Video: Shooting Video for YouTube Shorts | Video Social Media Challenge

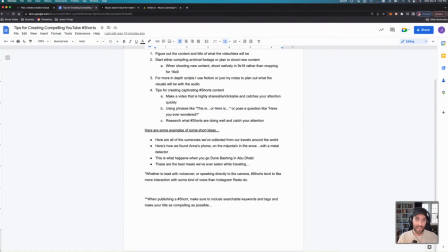(4:32)
That's a story for another time, maybe for a YouTube short, and it captures the attention of someone watching it. So whether you lead that with voiceover or you speak directly to the camera like I'm doing right here, I think the shorts world tends to be, or they tend to want more interaction with some kind of voiceover rather than what Instagram Reels is currently doing.
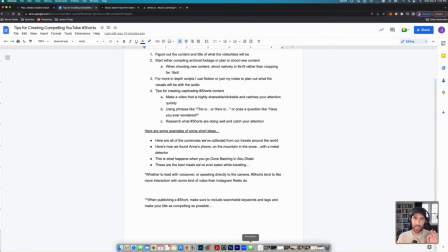(4:52)
Okay, so that was quick. I wanted to put that in there. Look at that on your own time.
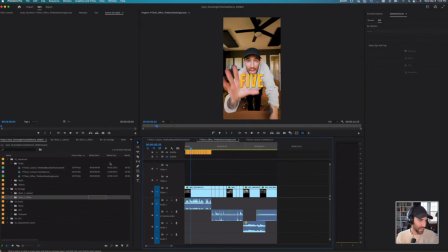(4:57)
But let's hop into Premiere because that's what you're all here to see. And Bruce, there is a lot of planning that goes into it. I think the more planning and pre-production you can put towards creating these videos, the better the product will be. The more refined it will feel and more deliberate it will feel.
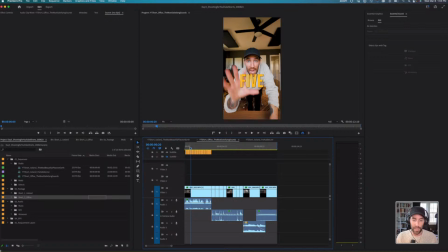(5:14)
So this is a video that I created just this morning, and I want to play it back here because it hits on a lot of those factors that I just mentioned here.
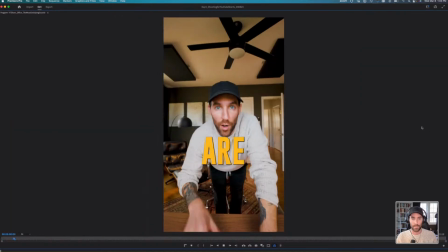(5:22)
So I'm going to just play this back for a second.
Here are 5 of the most satisfying sounds in my office.
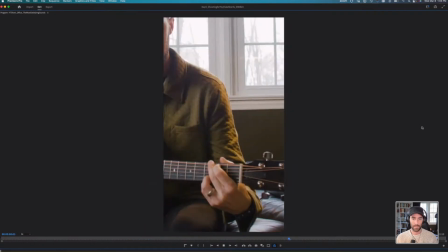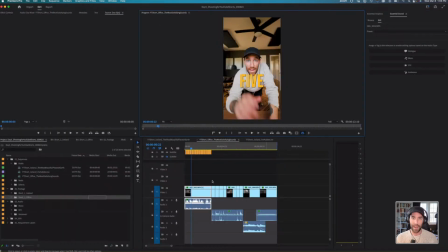(5:37) Here are 5.
Cool. So I'm actually really happy with how this turned out. And there's a few reasons why I think it is captivating and compelling. I planned on editing this on the stream, but I thought we'd actually run out of time. So we're going to show this as an example, and then we're going to edit one slightly different from Iceland, time permitting.
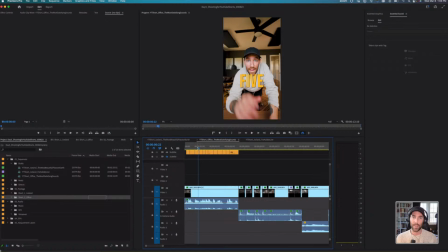(5:56)
So I think including captions like this are a really, really interesting way to just, again, grab that viewer's attention. And so the way I've done this is I created this video right here in the office.
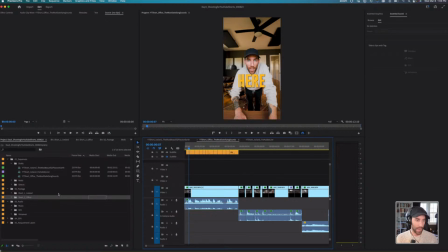(6:08)
I knew that I wanted to look directly into the camera. So I filmed it a couple different times. And the captions are also part of the story. So rather than one line being the caption, I decided to come in here. If I go to my central graphics, I open my captions and graphics window,
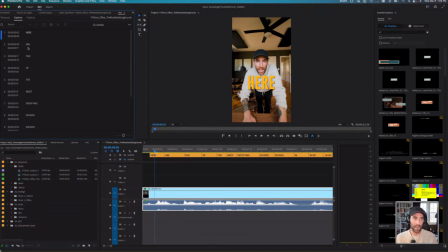(6:23)
you can see that I've actually laid these captions out more manually and created these really nice big text blocks. And I think that just stops you in your tracks with the yellow color and hopefully makes you want to watch more.
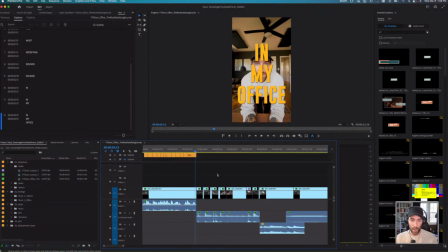(6:35)
And these quick cuts here,
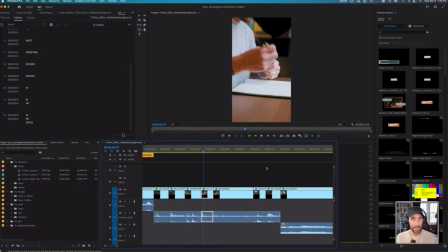(6:39)
also driven by the sound without any music, was sort of the intention that I was going for. I find my office to be a pretty relaxing zone, almost like an ASMR style with the sounds that are in here.
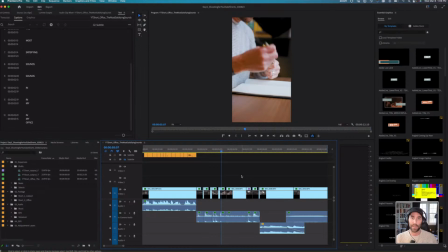(6:51)
And I thought it was just a really good example to show you how quickly you can create something like this and what it can do for, growth on YouTube. One other thing I do want to mention is the quality of this video seems a little bit different than what I showed yesterday.
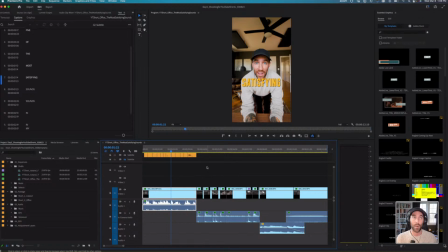(7:07)
And that's because I did shoot this with my Canon EOS R5 and my cinema camera. So those are my more professional cameras that I mentioned yesterday. I think that just, again, elevates it to another level in terms of production value.
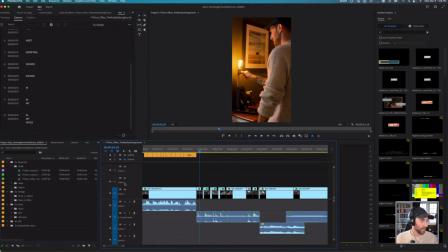(7:23)
And it stands out a little bit more than just my cell phone. All right. So that's example number 1. Again, you have these project files. Feel free to play around with them yourselves. Feel free to incorporate different captions and do whatever you'd like with it.
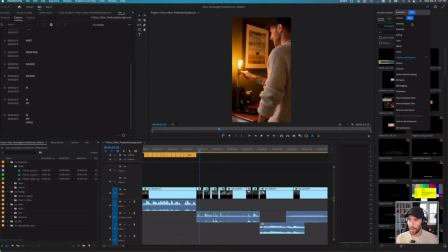(7:38)
It's footage that I shot here this morning. Okay, so let's hop into a slightly different example.
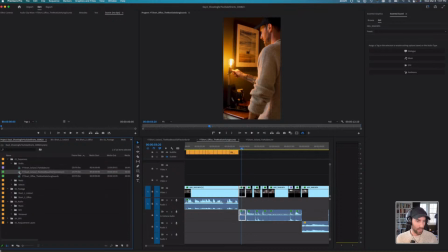(7:43)
And this one, we're going to try to edit from scratch here. So I think voiceover also goes a long way with YouTube Shorts.
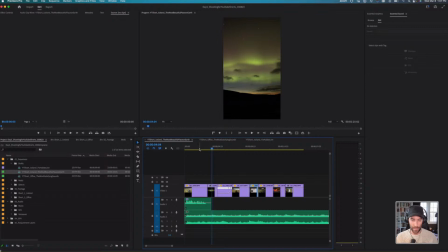(7:51)
It sounds really, really crisp. I mean, you can hear this microphone, hopefully from the stream. It sounds really good.
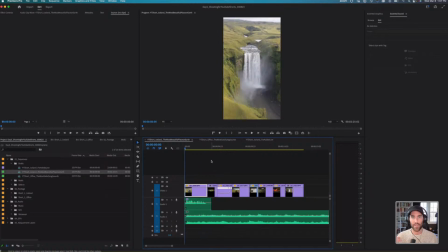(7:57)
So what I wanted to do is create something that was sort of showcasing beautiful footage of Iceland. And rather than just creating a video that says, here's Iceland, or like, Iceland's beautiful, I want it to be a little catchy right from the beginning. And so I led with this voiceover.
Here is why Iceland is the most beautiful country in the world.
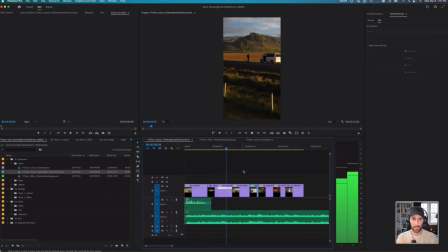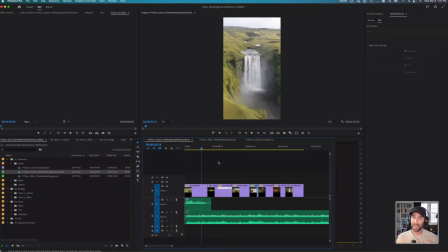(8:22)
So here is why Iceland is the most beautiful country in the world. In my opinion, I believe it is, but that can also create a little bit of, I don't know, some debate over the video, because people may think Iceland's not the most beautiful country in the world.